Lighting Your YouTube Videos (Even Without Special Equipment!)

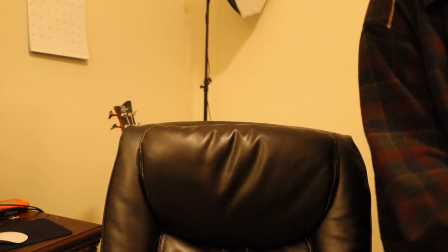(4:07)
You plug it in, open up the butter packet. All right, this is getting a little bit better.
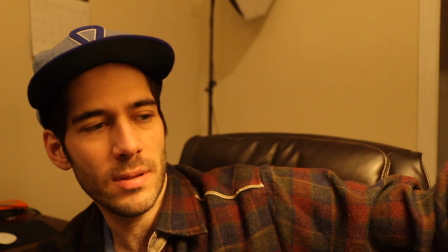(4:13)
So right now I took that lamp and I put it right beside me on a little table thing.
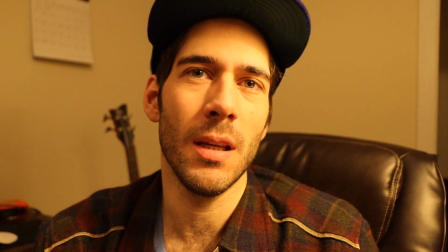(4:18)
All right, so what I'm gonna do also now is I'm gonna fix the white balance and then it'll look better.
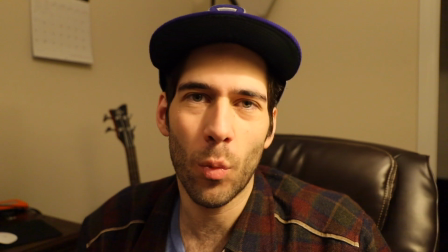(4:24)
There we go. Now that I have adjusted the white balance on the camera, it looks a lot more natural.
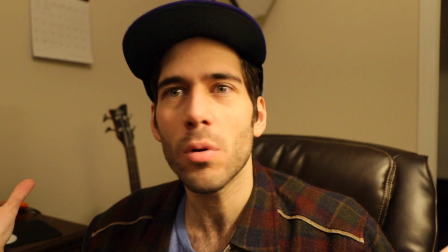(4:29)
Like this doesn't look terrible, I gotta say. Like I didn't work too hard on it.
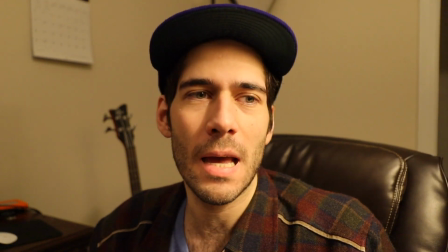(4:35)
I just pulled 2 lamps over. And look at me. Ooh, let me try something.
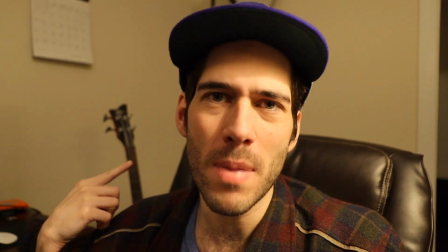(4:39)
Let's do some selective focus. I'm gonna turn off the main room light and see what that looks like.
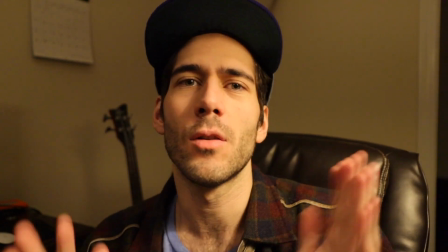(4:45)
Ooh, check that out. It's not great, but it's not awful,
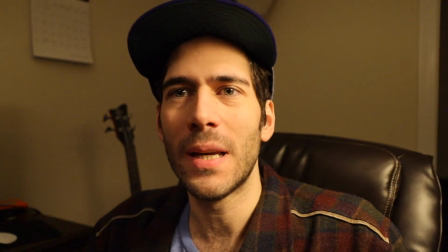(4:50)
and you could get away with something like this because I feel like my face is lit all right,
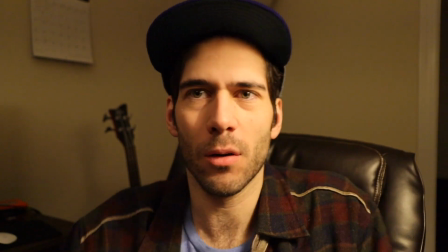(4:56)
I could play with the angles a bit. I'm not going to.
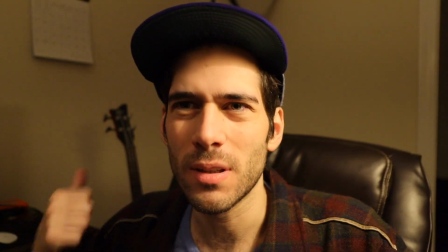(4:59)
And by selectively focusing me more, taking the light off the background, it makes me pop.
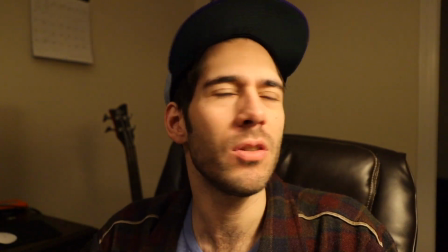(5:05)
So you can do a lighting design even just with the lamps you have around the house.
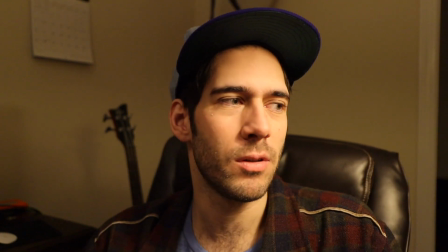(5:10)
But of course, moving your lamps around to shoot a video is a little inconvenient,
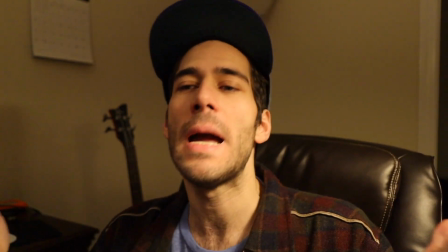(5:15)
so it can always be good to actually buy some lighting specifically made for shooting videos.
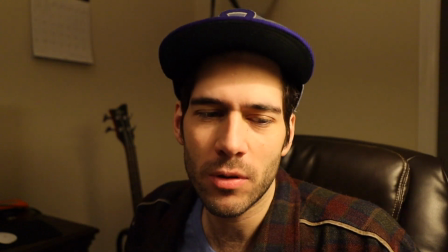(5:22)
So let me show you a couple of options that won't break the bank.
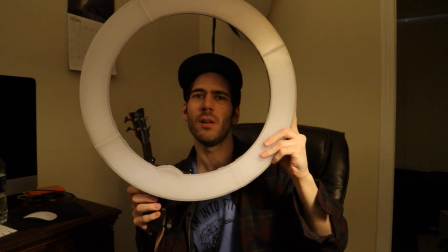(5:25)
First up, we have the Neewer ring light, which you can get on Amazon for $99.
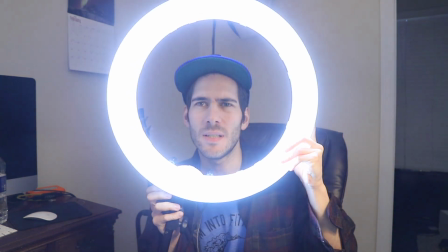(5:31)
And you flip it on and there are several levels of intensity to the point where,
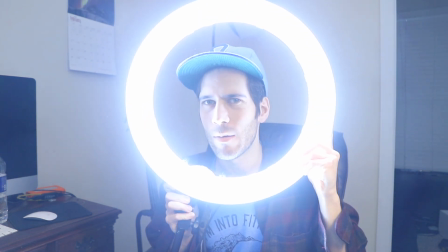(5:36)
oh man, it looks like I'm in some kind of sci-fi movie. But you don't shoot generally with the light facing the camera.
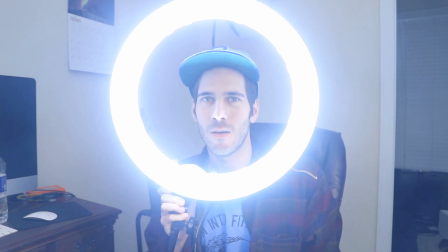(5:45)
You generally point it at yourself. So let me show you what this looks like. Ooh, look at this.
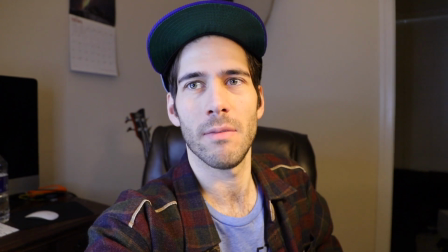(5:50)
You've seen this in my videos before because I've used this ring light for years now.
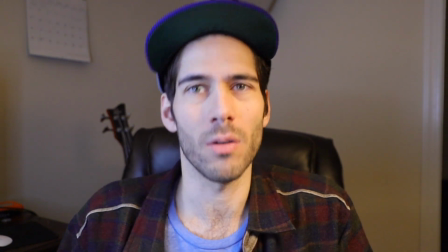(5:55)
It's a great option and tons of YouTubers use it all the time. And for $99, it's pretty good.
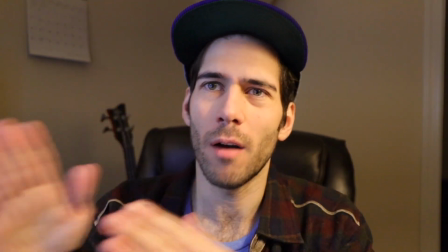(6:02)
Now I always put it at an angle off to the side with another just lamp
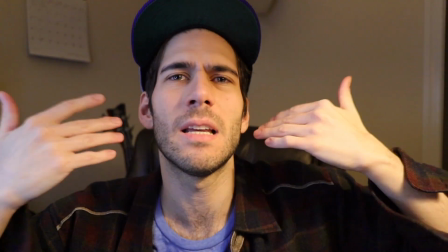(6:07)
on the other side of me because I like this kind of angular lighting design.
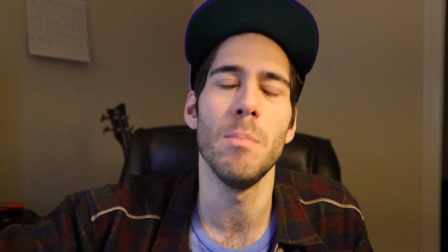(6:12)
There is a place to put the camera in the middle of the ring, and you see a lot of people do that.
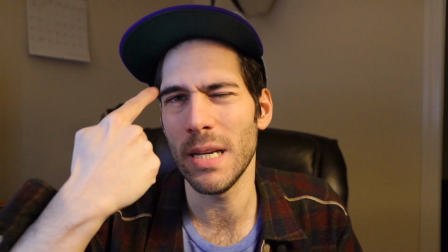(6:18)
You can tell when they have the ring in their eyeball.
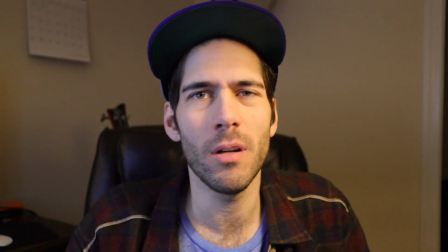(6:21)
I don't love that because it lights my nose weird, and I feel like it just makes me look wrong.
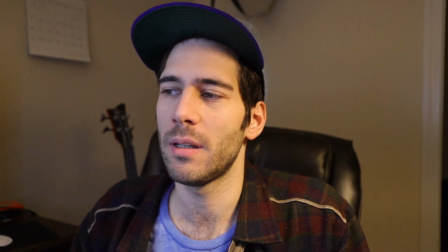(6:28)
The other thing is, you'll notice I like doing kind of a cool and a warm side.
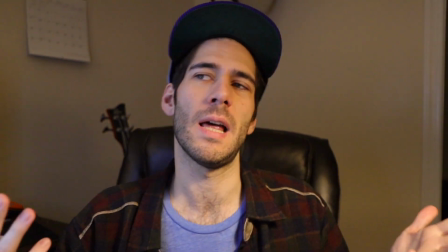(6:33)
That is just a basic lighting thing of key light and fill light. The key light is, actually right now, this is the key light.
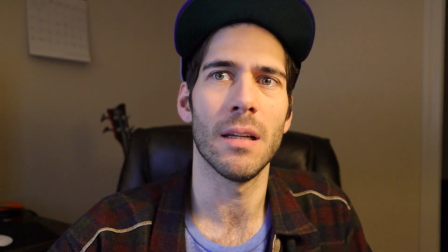(6:41)
It's the brighter light, the main light, and then the fill light is the other side, just filling in stuff.
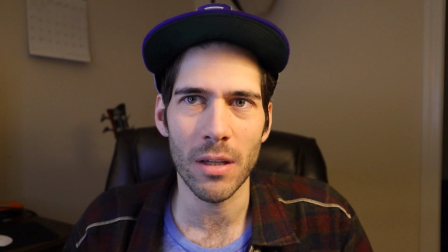(6:47)
It gives you a more dynamic, angular look, and in some ways, strangely, looks more natural for some reason.
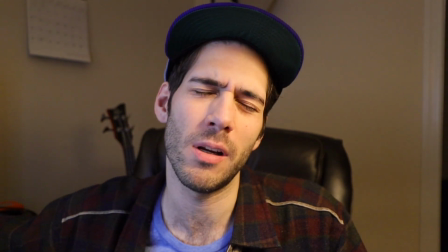(6:55)
It makes me look more natural, or maybe it just makes me look prettier, and to me, prettier is more natural.
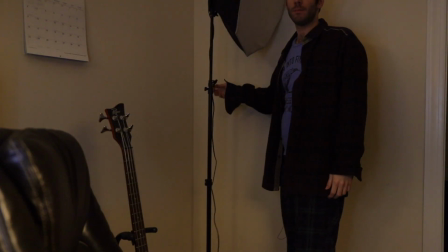(7:00)
I don't know. The other option are these octaboxes.
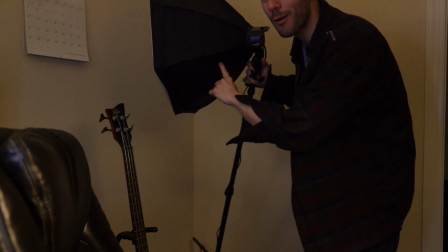(7:05)
Inside of here, inside of this baby, are 4 LED lights.
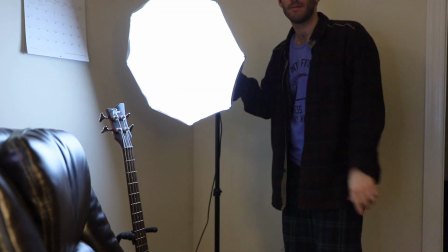(7:12)
And I have 2 of these boxes, and they get pretty bright.
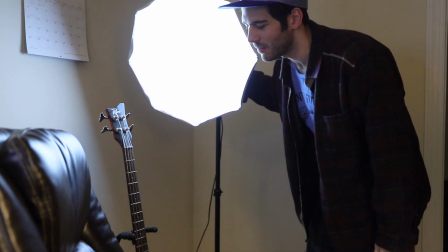(7:17)
And let me show you, I'm gonna have to set these up. Let me show you what it looks like using 2 of them.
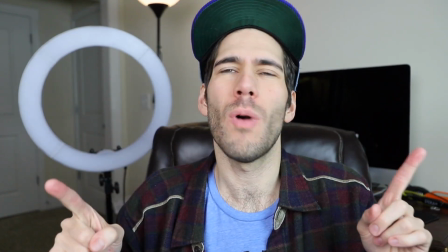(7:23)
Yeah. Okay, so now I've got on the 2 octaboxes, and they're pretty close to me,
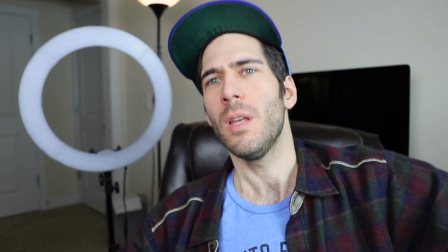(7:30)
and I could probably do a bit better to space them, you know, get a bit, there's a thing right there.
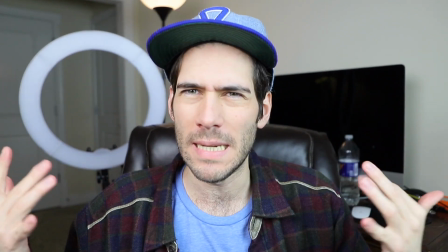(7:38)
But basically what you're getting is a very even, bright wash, and in some ways this is comparable to the daylight.
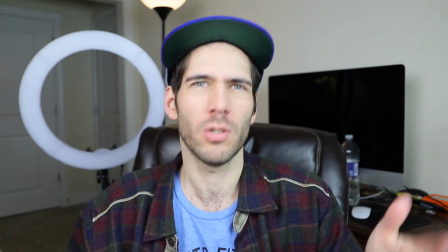(7:46)
So I think if you're looking for something that looks like daylight but you
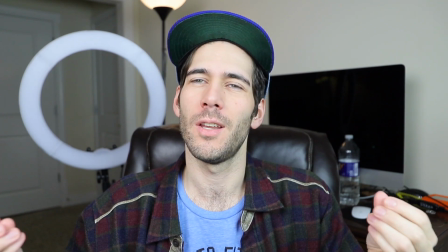(7:50)
don't have access to the daylight yourself, you can get this.
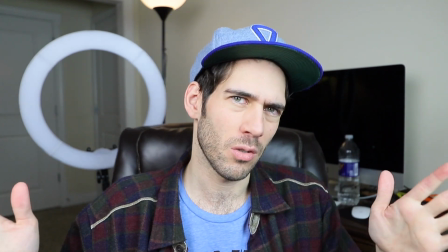(7:55)
This is, I paid $190 for these 2 together as a set, which is a pretty good price,
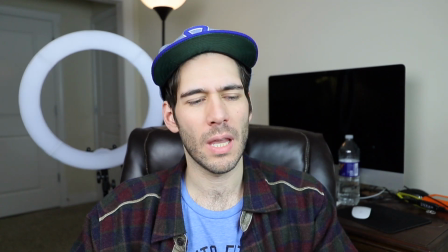(8:02)
at B&H Photo. And it also came with a little green screen, which can be fun.
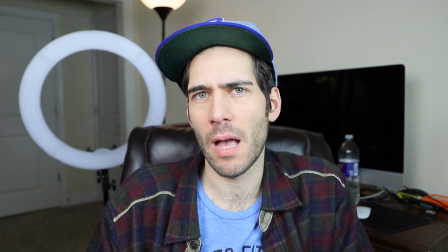(8:08)
And I use these lights when I'm doing the 16 personalities videos because it just lights me very well.
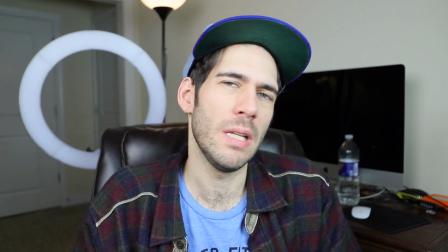(8:15)
It's great for green screen use.